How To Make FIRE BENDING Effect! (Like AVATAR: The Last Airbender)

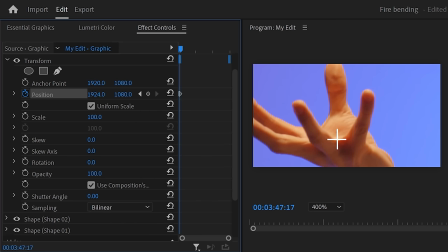(4:09)
Now adjust the position so that the tracking marker sits on your spot again. Keep moving forward in time and keep adjusting the tracking marker.
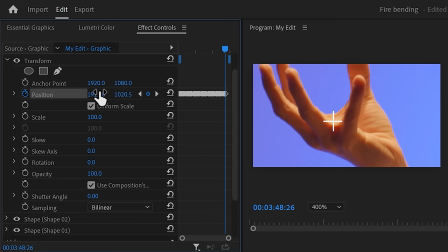(4:16)
Do that until you're at the end of your clip. This will take around 5 to 10 minutes. Now, when you're done, grab the playhead and move to the first keyframe.
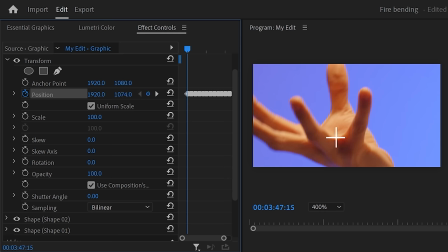(4:23)
We didn't track the ignition yet. To do that, move one frame backward and again adjust the position.
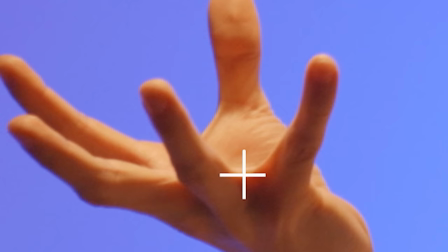(4:28)
Keep doing that until you're at the first frame of the clip. Now, this transform effect is our tracking data. We now have to take it and apply it to the fire clip. To do that, right-click the effect and choose copy.
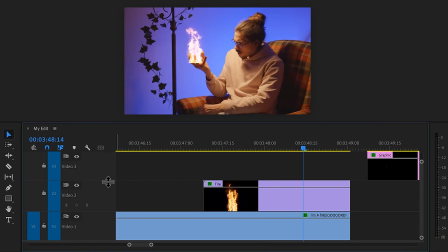(4:39)
Now, move the tracking marker away and enable the fire track again. Before we paste the tracking data, right-click the fire clip and choose Nest.
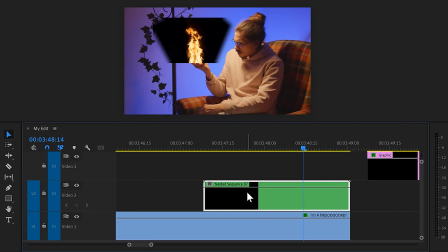(4:47)
This will make sure the scale of the fire clip is set to 100. This is essential, because otherwise the tracking data doesn't work. Now, make sure the clip is selected and go to the effect controls.
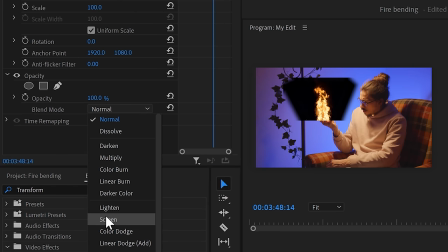(4:56)
Because we nested it, the blacks are visible again, so just go to opacity and set the blending mode back to screen.
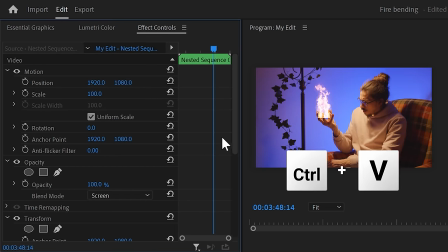(5:02)
Finally, press Ctrl plus V in your keyboard to paste the tracking data. And now your fire clip should be tracked to your finger.
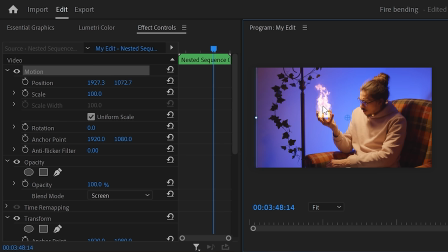(5:10)
If it doesn't sit on your hand correctly, just use the normal motion properties so that you can align it perfectly with your hand.
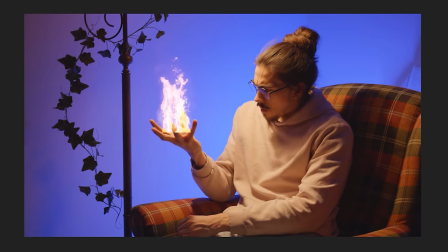(5:17)
That already looks great, but the fire isn't really sitting in my hand, it's kind of in front of it.
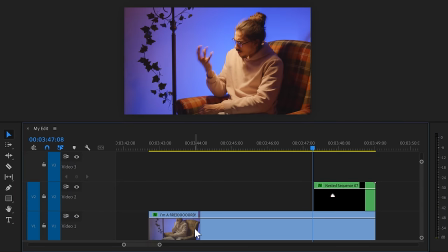(5:23)
Now, to fix that, we're gonna put our fingers on top of the fire. Simply hold down Alt on your keyboard and duplicate the bottom clip.
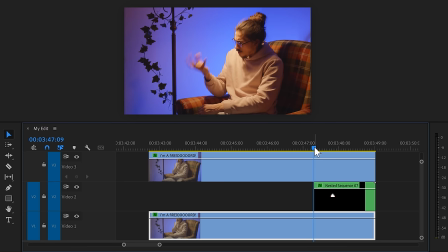(5:29)
Now the fire should be gone. Go to the first frame of the clip where your fire is igniting.
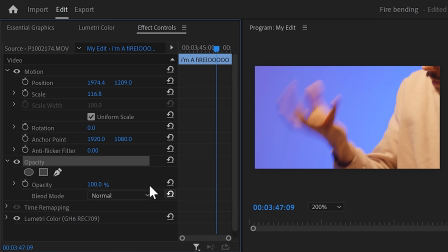(5:34)
Then make sure the clip is selected and go to the effect controls. Find opacity and click the pen tool to create a mask. In the program monitor, drag a rough mask around the fingers in front of your fire. Then go back to the mask settings and click the mask pad stopwatch icon to create a keyframe.
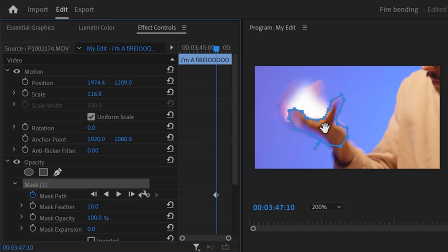(5:50)
Now, back in the program monitor, use the scroll wheel to move forward again. Then adjust the mask with every frame until you're at the end of the clip.
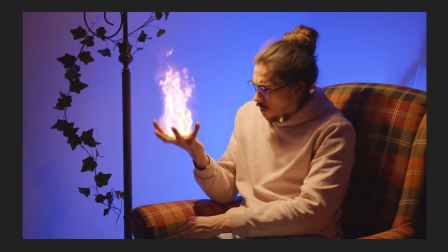(5:57)
Now, increase the feather of the mask a lot, and that will look so much better. Now, the next trick is gonna make the effect look even more realistic.
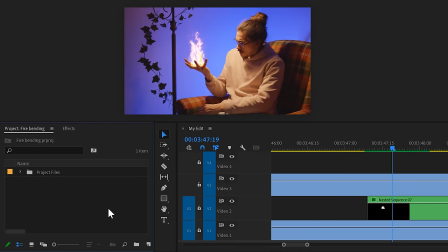(6:04)
Fire spreads light to objects, so we're gonna need to recreate that. First, go to the project window and click the new item button.
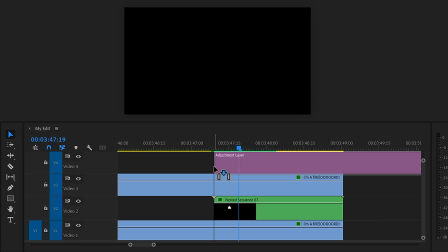(6:10)
Then choose Adjustment Layer. Drag it on top of your video. Now go back to the Lumetri panel and head over to Basic Correction.
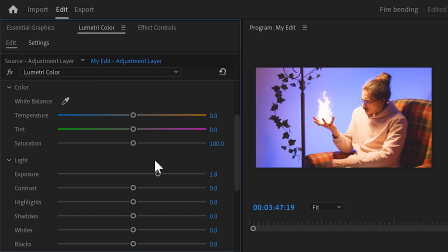(6:17)
In here, increase the exposure and perhaps add a little orange into your shot. Whatever works for you. Now the entire shot is too bright and doesn't look good. To fix that, go to the Effect Controls and find the Lumetri effect we just created.
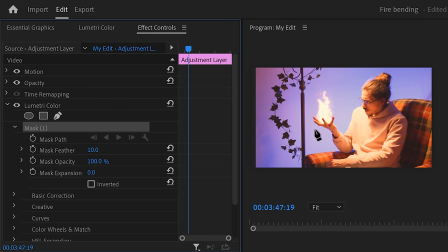(6:29)
Click the pen tool to create a mask and head over to the Program Monitor. In here, create a big mask around the flame.
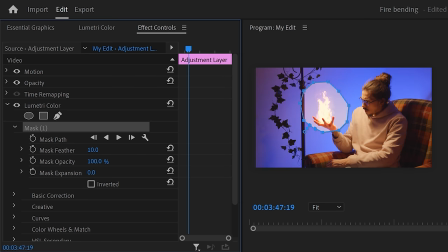(6:36)
Now only the inside of this mask is brightened up. Increase the feather a lot and now it looks like the background is brighter because of the fire.
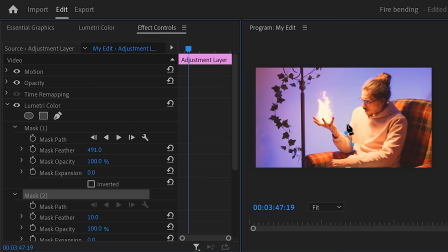(6:43)
You can click the pen tool again to add a second mask. This way you can add more light to your body or other objects.
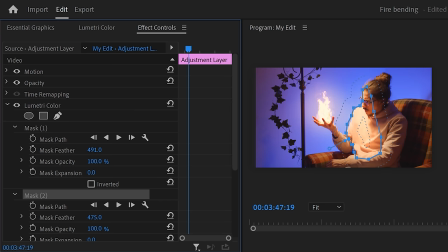(6:50)
Whatever you like. Now, if you want to learn how to recreate more effects from Avatar, definitely let me know because I really love doing it. For now, you just have to do it with these three amazing VFX you can create in Premiere. Thank you guys so much for watching, and as always, stay creative.